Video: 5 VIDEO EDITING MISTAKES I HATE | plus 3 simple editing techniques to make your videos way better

On the other hand, if you need to switch a position, the focal point, if you need the viewer to look elsewhere, don't do fast-paced cuts.
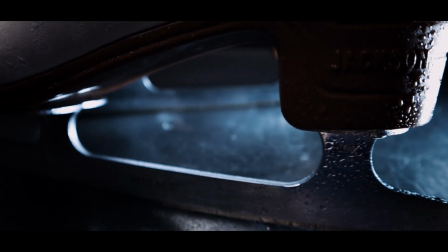756s
Hold the clip there a little bit longer so the eyes stay a bit and then move on to another clip.
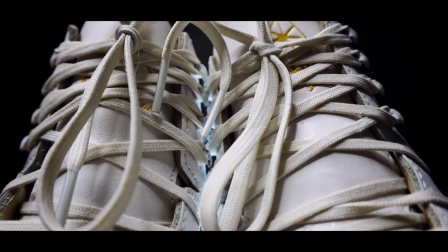764s
Movement left and right is another thing. Don't have one clip going to the right, then to the left, then to the right again.
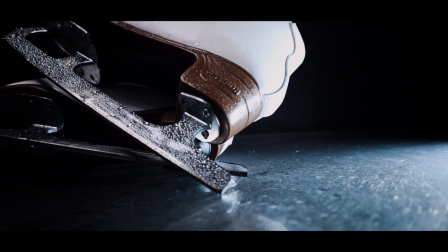773s
You don't have to keep all the clips in the same direction. You can certainly break the pattern, but just don't do it all the time.
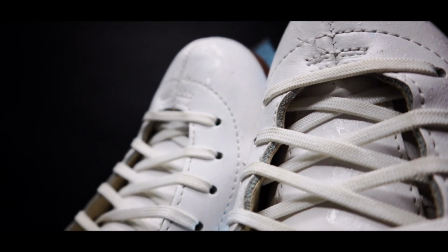780s
Make it go with the flow. Easy on the eyes. There are many things you need to think about when you're editing a video. It's not only about placing the right order of the clips on a timeline. Those little details, they'll make the video edit great, exceptional.
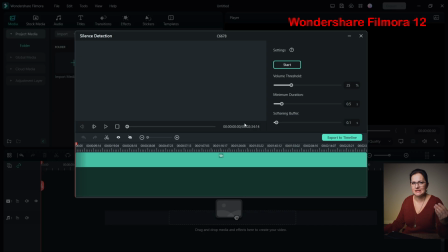798s
It is honestly not about if you are using DaVinci Resolve or Luma Fusion.
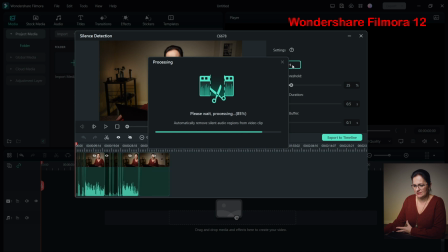803s
Those programs won't edit exceptional videos for you.
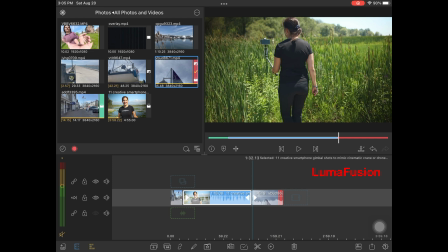808s
It's all about your thinking and brain. The edit can look way simpler than the rest of the videos,
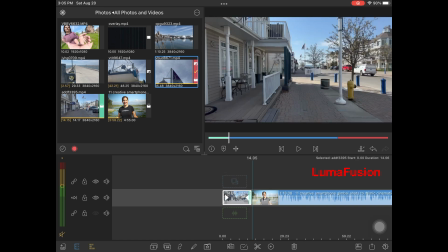815s
and yet it can beat the other ones full of crazy effects so their timeline looks like a spider web.
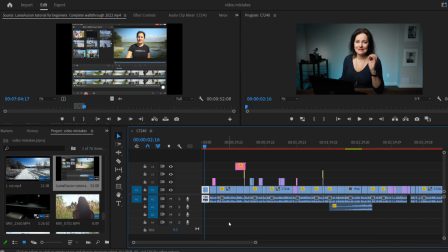823s
This is how my timeline looks most of the time. Just simple. One more. Beautiful drone shots. The long flight towards the lighthouse.
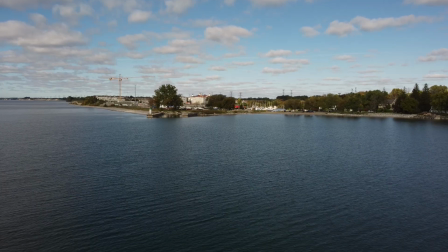835s
You have an emotional attachment to that shot because you feel the scenery is beautiful. You've been there. You want to show off your flying skills. But the shot is too long.
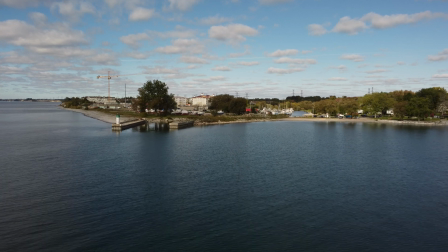849s
By the time you get there, your audience will be finished with their hamburger.
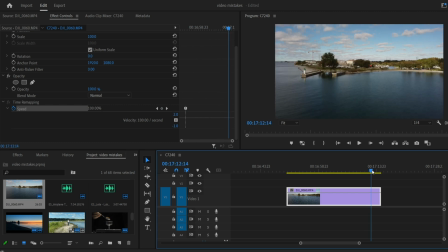855s
Speed ramp will make the shot dynamic. You still show where you started and how you are getting there, but then there will be a punch to it once you slow it down and show the final frame of the lighthouse. Here is just a basic speed ramp, slow beginning, fast middle, and slow ending.
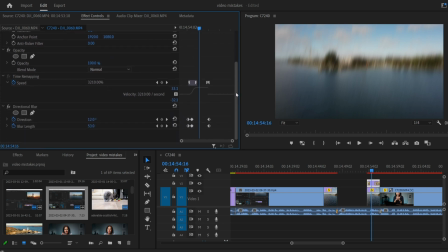874s
To level it up, you can ease up the transition of going from slow to fast and vice versa. You can also use blur effect. Here I'm going to say this. There are many presets, there are many plugins you can download for your video editing software. I didn't create this effect, I didn't create that blur. I downloaded the plugin and I used it. It's a year 2023. All these AI tools are coming out, which can drastically speed up our video editing. It's no more about learning how to do it all manually and spend another half an hour just to putting that effect together.
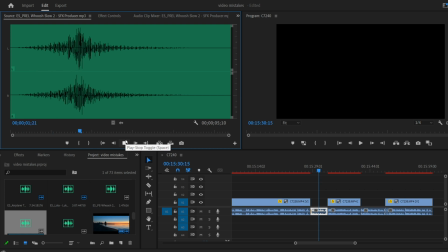914s
Add sound effects, the right music, and you have a great edit. By the way, all the music and sound effects I was using in today's video is from Epidemic Sound.
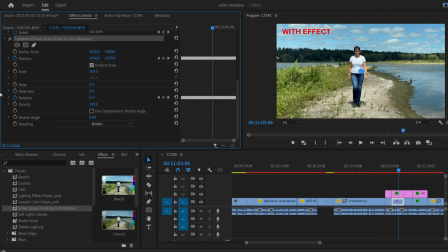924s
I've been using them for 4 years. Link is below. You will get 1 month free. I will also list all the other assets and plugins I was using in today's video. Hopefully that can help you out. Well, give it a thumbs up if you found this video helpful, and don't forget to subscribe for more. Questions, comments, greetings, whatever, leave them below, and I'll see you in the next video. Ciao, ahoj.